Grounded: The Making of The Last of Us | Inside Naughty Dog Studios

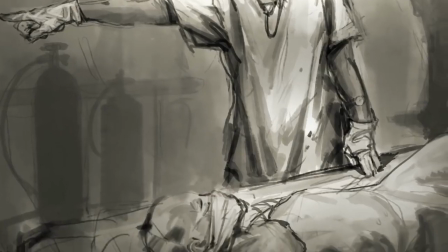[12:40]
Maybe like by just having an infection that just killed people, and it's all about humans and how they deal with this
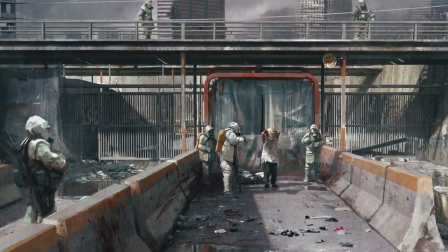[12:47]
post-apocalyptic society and how different people decide to survive, maybe that would be enough. And what we realize is because we're making an action game, a lot of the storytelling happens on the joystick. And once we remove the infected, it's like all of a sudden now we can't tell the story through gameplay of what happened to the world. And that's where we kind of went back and kind of brought the infected back in, because it lets you see,
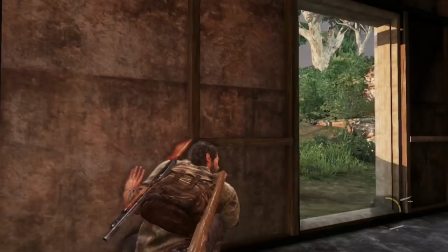[13:10]
once you're fighting them, the threat that people had to deal with, that otherwise would just be very cerebral and people could talk about it, but you couldn't necessarily experience it yourself. In a novel, that might work. In a game for us, in a specifically an action game, it didn't work. And from there, when we start kicking around those ideas, and we're just like, what would be cool just to play? The early inception for it really came from a BBC video we saw called Planet Earth, where they were talking about a cordyceps fungus. This cordyceps fungus gets inside of the brain and controls these ants, and mandibles start chomping, they grow up to higher areas, cordyceps fungus sprouts out, and then it germinates. And essentially uses them to spread its infection and take over whole colonies, sometimes wiping them out. As soon as we saw it, we were intrigued by the idea of, what if it jumped to humans?
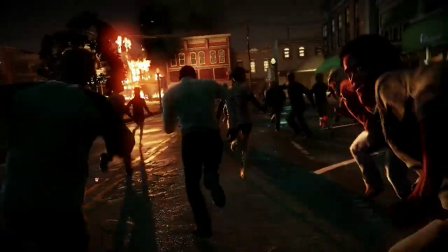[14:01]
So what would happen? How would people react? What would happen to society? As we're trying to develop the look of the infected,
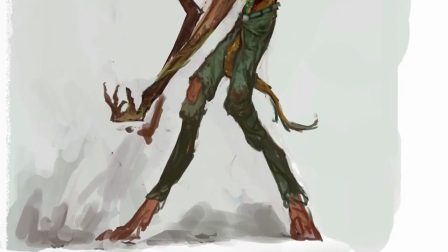[14:11]
we went through so many different iterations, some that looked really alien and subhuman,
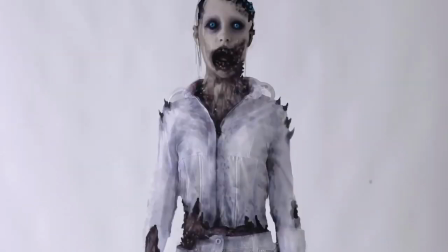[14:17]
some that looked just essentially like zombies, and we couldn't find like an original place for them.
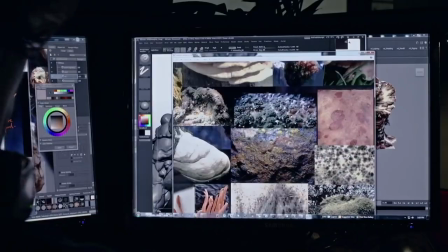[14:24]
But one of our artists just did this kind of photo mashup where he took a bunch of images of diseases or images of fungal overgrowth,
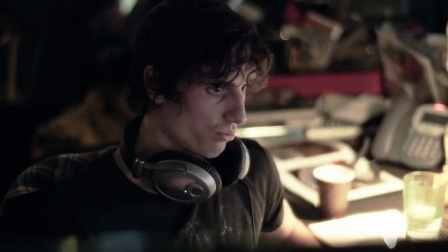[14:32]
and he kind of mashed it all together and he threw it on this person.
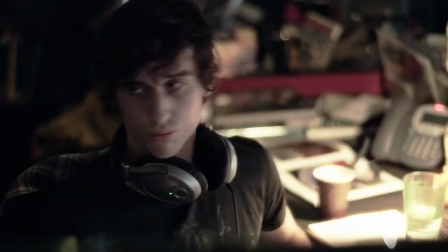[14:35]
It was a very iterative process, making sure that the fungus felt properly integrated, like it was part of the body, growing out of the body.
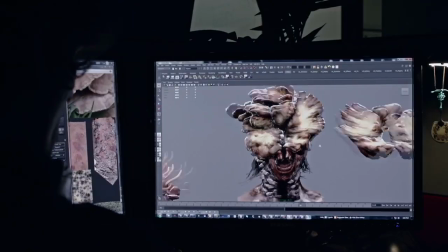[14:43]
And not just fungus growing in the head, but it's tearing the face apart, cleft down the middle, this gaping maw of a mouth with the crooked teeth.
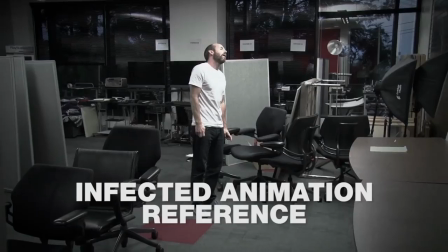[14:51]
And it's in great agony as its humanity and its brain is still somewhat functioning.
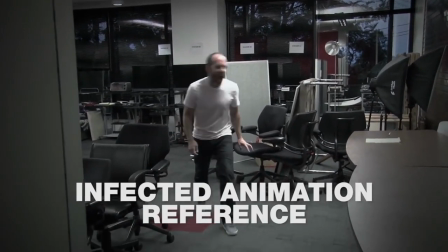[14:56]
Maybe you still have some human cognitive abilities or thought process back here. This isn't some decaying corpse on the ground. This is a living thing that's going to be coming after you in the world.
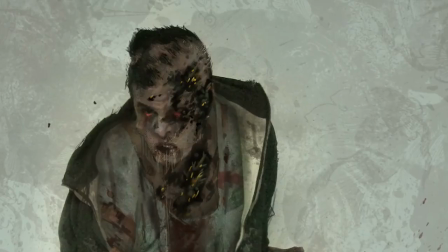[15:06]
The fungus is always the focal point. So you can see from a distance, oh, this guy's infected. I can tell straight away.
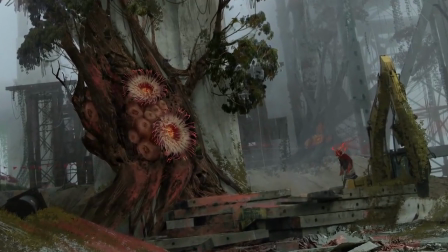[15:11]
And fungus, they have these beautiful saturated colors. And we really like that conscious of this something so horrific that it's gonna like stop at nothing. It's relentless force of death. And yet elements of it are beautiful.
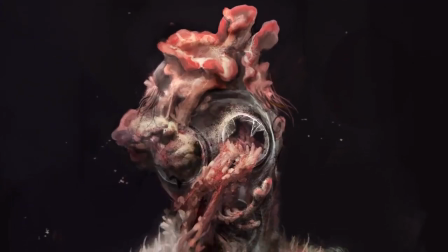[15:24]
It's not just about gore.
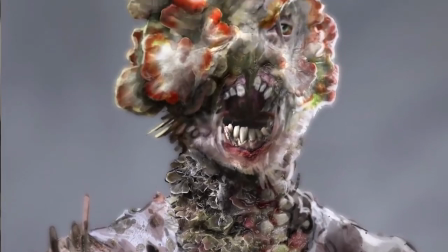[15:25]
It's not just about everything about it being scary, because to us it's actually scarier when things on it are somewhat benign or somewhat beautiful.
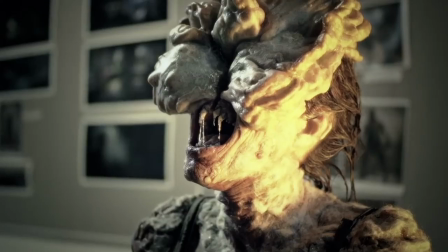[15:34]
It was evident that we were onto something that was quite a bit different and something that we hadn't really seen before, which was eerily human but very disturbing. And it seemed so creepy and so unique that right away we're gravitated towards it, and it's like, this is our base infected.
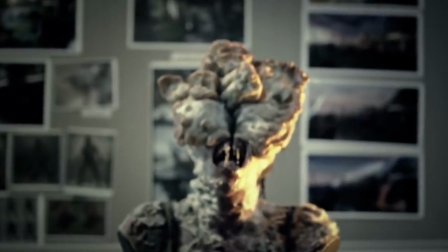[15:52]
Everything should kind of come out of this look. So once we had this idea of the face splitting kind of look that eventually became what we called the clicker stage, we went to great lengths to create a full biological cycle for these things.
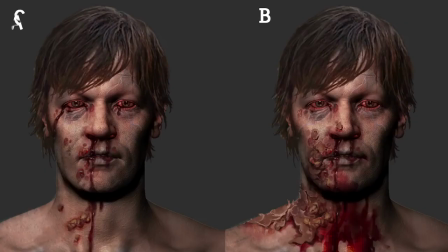[16:10]
So in the early stages, you don't actually see too many signs of the fungus surfacing out of the skin. It's kind of underneath it, like people have lumps starting to show.
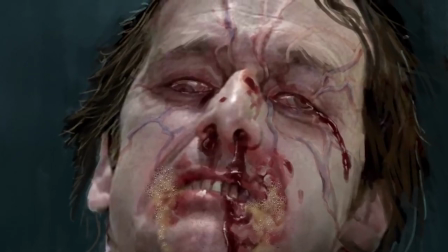[16:19]
The eyes will be kind of cloudy, or lopsided, because the fungus kind of originates inside the head. That moves into the next phase, which is the clicking phase. And if they mess with the eyes, we end up saying, well, how do they get around?
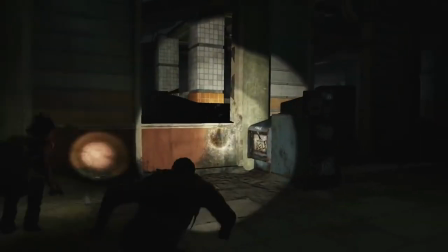[16:33]
Oh, echolocation. And they use a form of echolocation to track down their enemies. Just like bats, or even some blind people can see by making a clicking sound, a sound that on its own wouldn't be very scary.